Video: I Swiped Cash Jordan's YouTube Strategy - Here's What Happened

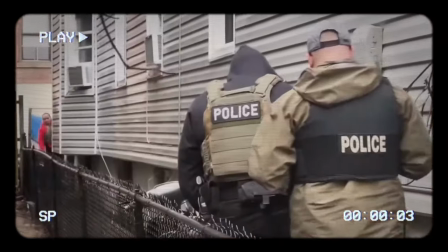I really like this approach and you can see it in action either by starting this very video over again or by checking out this past intro.
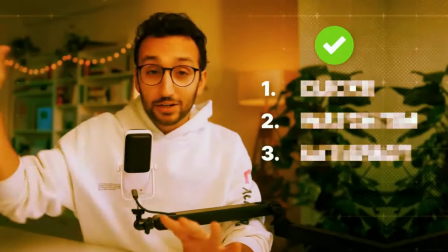If you can get these three things right, then you're completely off to the races. Today we talk YouTube Partner Program.
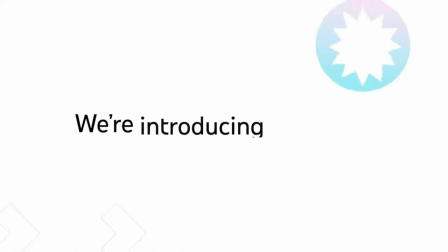Today I'm going to talk about how much money I've made on YouTube. We're introducing earlier access to the YouTube Partner Program.
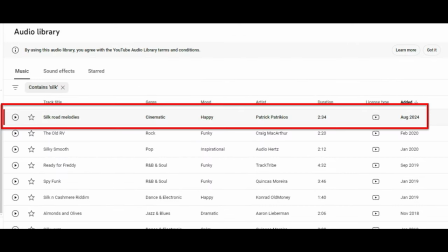The song I've chosen for all of my pre-rolls is called Silk Road and you can find that song in the YouTube audio library.
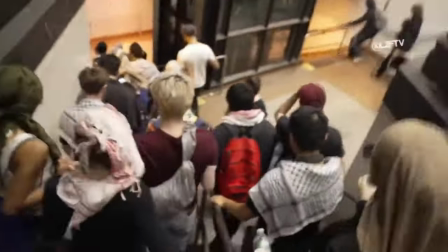I chose it specifically for the urgent sounding beat and I find it really adds severity to the visual content in the pre-roll.
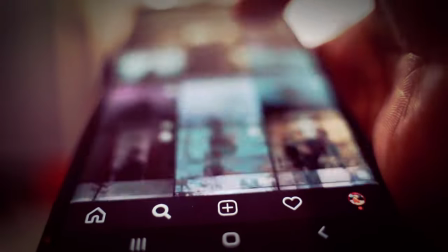I've also settled on keeping my pre-rolls as close to 12 seconds as possible. I feel this is just short enough to keep my audience wanting more.
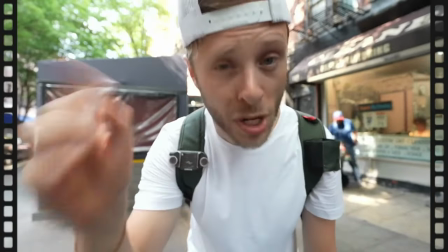And this brings us to the next component in Cash's formula. Personally, I prefer doing faceless video. I feel they allow you to get your work done faster, but admittedly I've also found that showing your face, even occasionally does boost viewership and that's why I splice in segments of myself talking to the camera like I am right now. And I do admittedly feel like I'm in the movie Inception right now talking about this. Just one quick tip from an introvert to any potential introverts watching this right now. If you're reluctant about being in front of a camera like I am, be yourself. It really is as simple as that. Just go with me on this one.
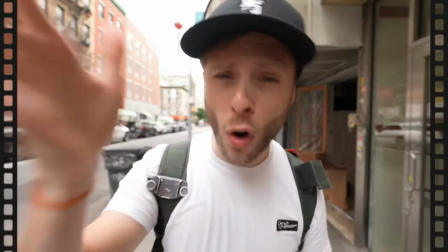If you check out the talking head portion of Cash's videos, you'll notice they're very animated and boisterous.
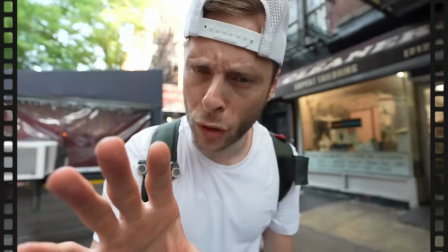I was sometimes like this when I was younger, but definitely not now. I'm convinced Cash does it this way more as a pattern interrupt than anything else.
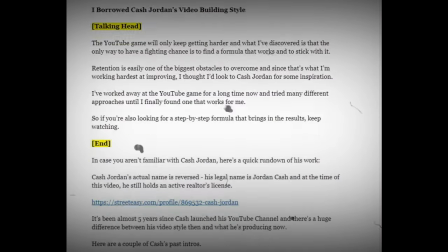I've come to find that just a few seconds is really all you need here, and that's why I script a short portion of each section to be talking ahead.
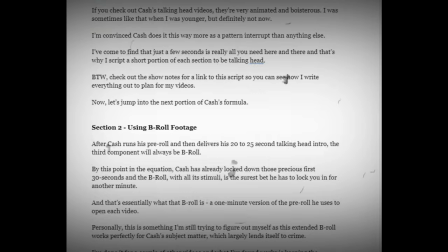By the way, check out the show notes and you'll find a link to the script to this very video to see exactly how I write everything out to plan my videos.
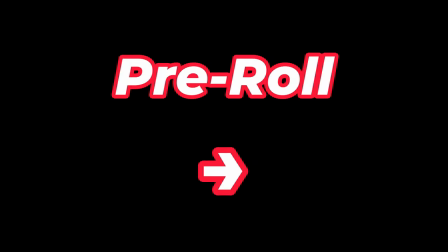Now let's jump to the next portion of Cash's formula. After Cash runs his pre-roll, then delivers his 20 to 25 seconds of talking head intro,
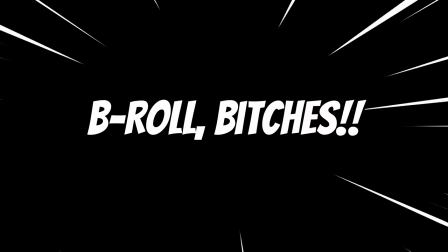the third component will always be a b-roll made up of news headlines.
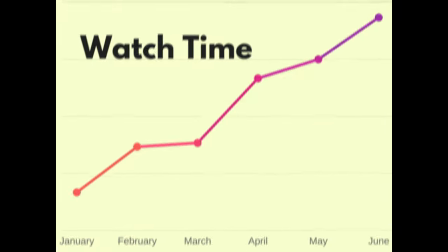By this point in the equation, Cash has already locked down those precious first 30 seconds, and the b-roll,
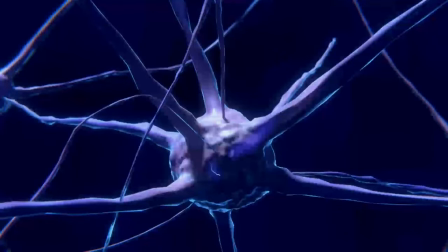with all its stimuli, is the surest bet he has to lock you in for another minute.
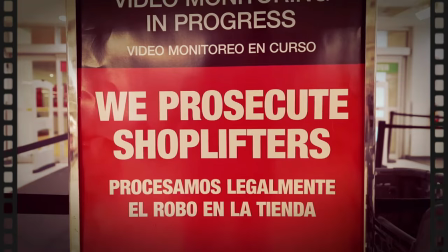And that's essentially what the b-roll is, a one-minute version of the pre-roll he uses to open each video.
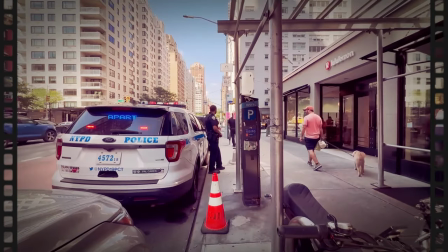Personally, this is something I'm still trying to figure out myself as this extended B-roll works perfectly for Cash's subject matter which largely lends itself to crime.
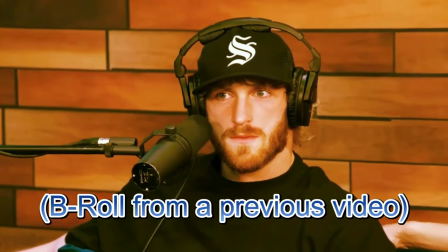So far I've done it for a couple of other videos and what I've found works is keeping the
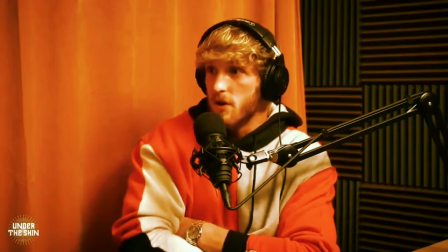sound bite and video clips in your roll to no more than five seconds at a time.
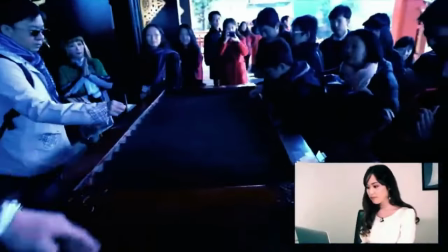If you can successfully pull this off, your pre-roll, talking head intro,
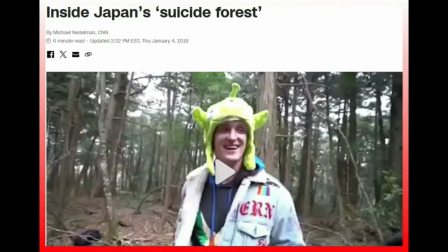and b-roll all together are adding a total of 90 extra seconds of watch time to each video.
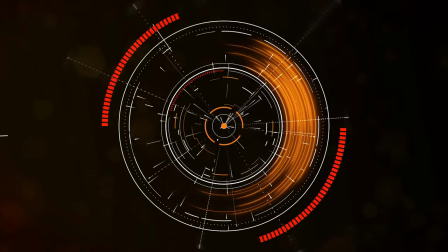I can't know for sure if Cash's formula will work for you. As I mentioned earlier, he has a very specific subject matter.
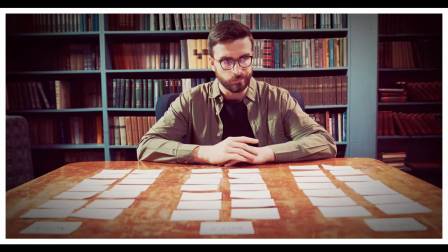Even if you swipe this structure to improve your score for the first 30 seconds of your videos, I think you're off to a great start.
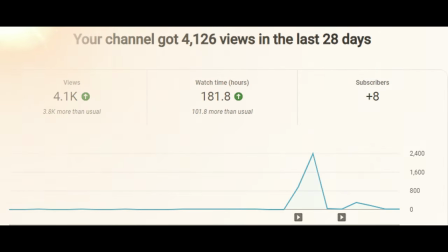At the time of this video, I'm starting to see an improvement in my retention scores and my average view duration is also showing improvement.
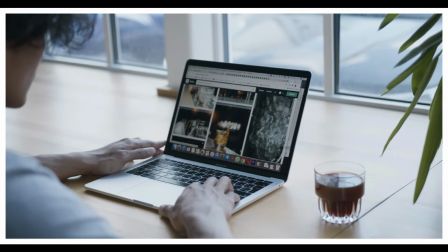Once again, if you want an even closer look at how I'm approaching all this, you can find a link to the script for this very video in the show notes.
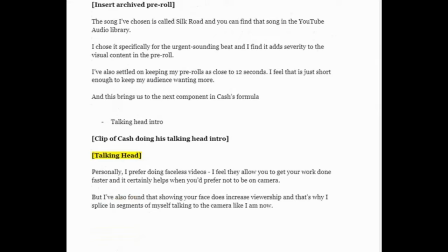This will show you exactly how I break things down and structure the flow of my script so that every video has the exact same opening flow.
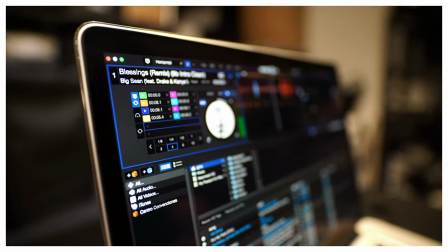I might consider doing a future video on how I build my content in chunks and how this helps me produce higher quality videos faster.
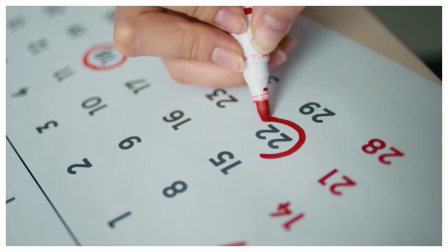So if that's something that interests you, please let me know in the comments. Thank you for watching. Please consider subscribing so I can share more of the YouTube growth strategies I'm using so that you can grow too.